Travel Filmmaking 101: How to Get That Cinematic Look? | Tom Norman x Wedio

There are a number of different ways to achieve that cinematic look within your travel videos. Now there are so many ways I can't cover them all but the first I'd like to talk about is composition.
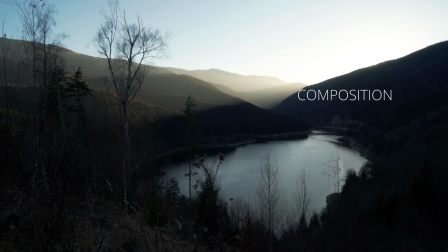I say this because it's one of the things that beginners get wrong the most which is they don't
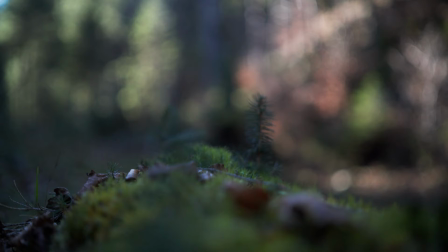frame their shots in any purposeful way they will just point and shoot.
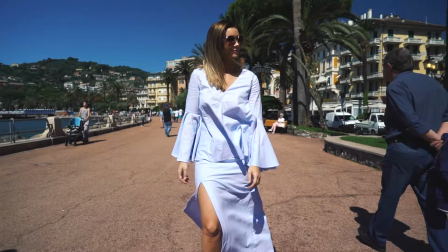So instead of just pointing and shooting if they for example line their subjects up on the rule of thirds or for example if they reduce the amount of
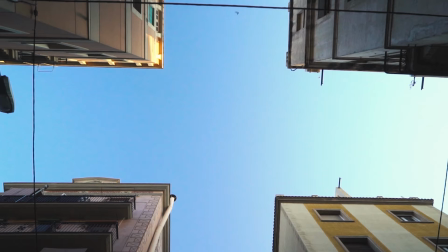headroom above a subject's head or maybe they use leading lines to create an aesthetic shot of a landscape or they use for example foreground and background elements to create this kind of depth within their shot. All of these things either singularly or combined can start achieving a cinematic look in your travel videos.
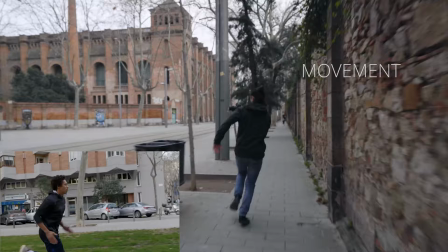Another thing that people are often using now is movement and having camera movement so either using gimbals or a lot of the time like i do using handheld camera
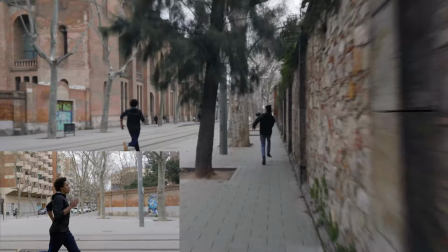movements in a way that almost replicates gimbal movements you can really start to achieve a hollywood look on a budget with a really run-and-gun
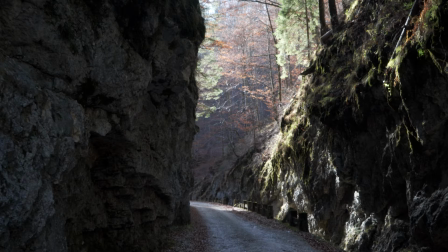filmmaking style so just by integrating some of these cinematic movements such as a pushing forward movement into a landscape shot can completely transform that shot from something static that almost looks like a photo or something as another mistake something that might be kind of shaky and hard to watch to something that is smooth dolly like and it really looks like it has been made with the budget and it really draws the audience in it's quite helpful to think of
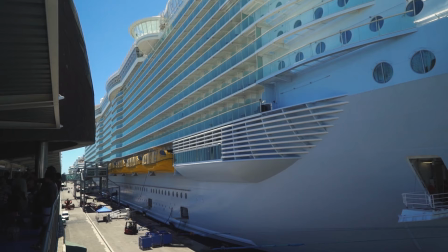all of these rules and techniques on how to get that cinematic look in your travel video as trying to boost the production value of your travel
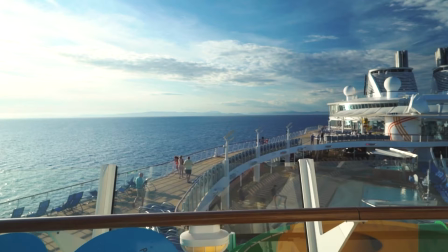video so you've got to kind of think about how How can I almost trick my audience
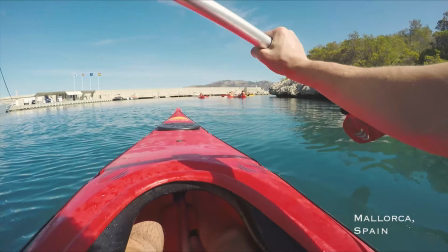into thinking that this was made by an award-winning production team with all the gear in the world, when in reality it was most likely filmed by you with only a couple of cameras and maybe a drone? So this is a really interesting way to think about it because you're constantly using these techniques such as amazing, you're really trying to think about amazing composition, combining that with a really well thought out and purposeful camera movement. or for example you have a little drone with you and you're flying up in the air and getting shots that you know until five years ago people only thought that was possible with helicopters once you're doing these things then people will really start to get this cinematic vibe from your video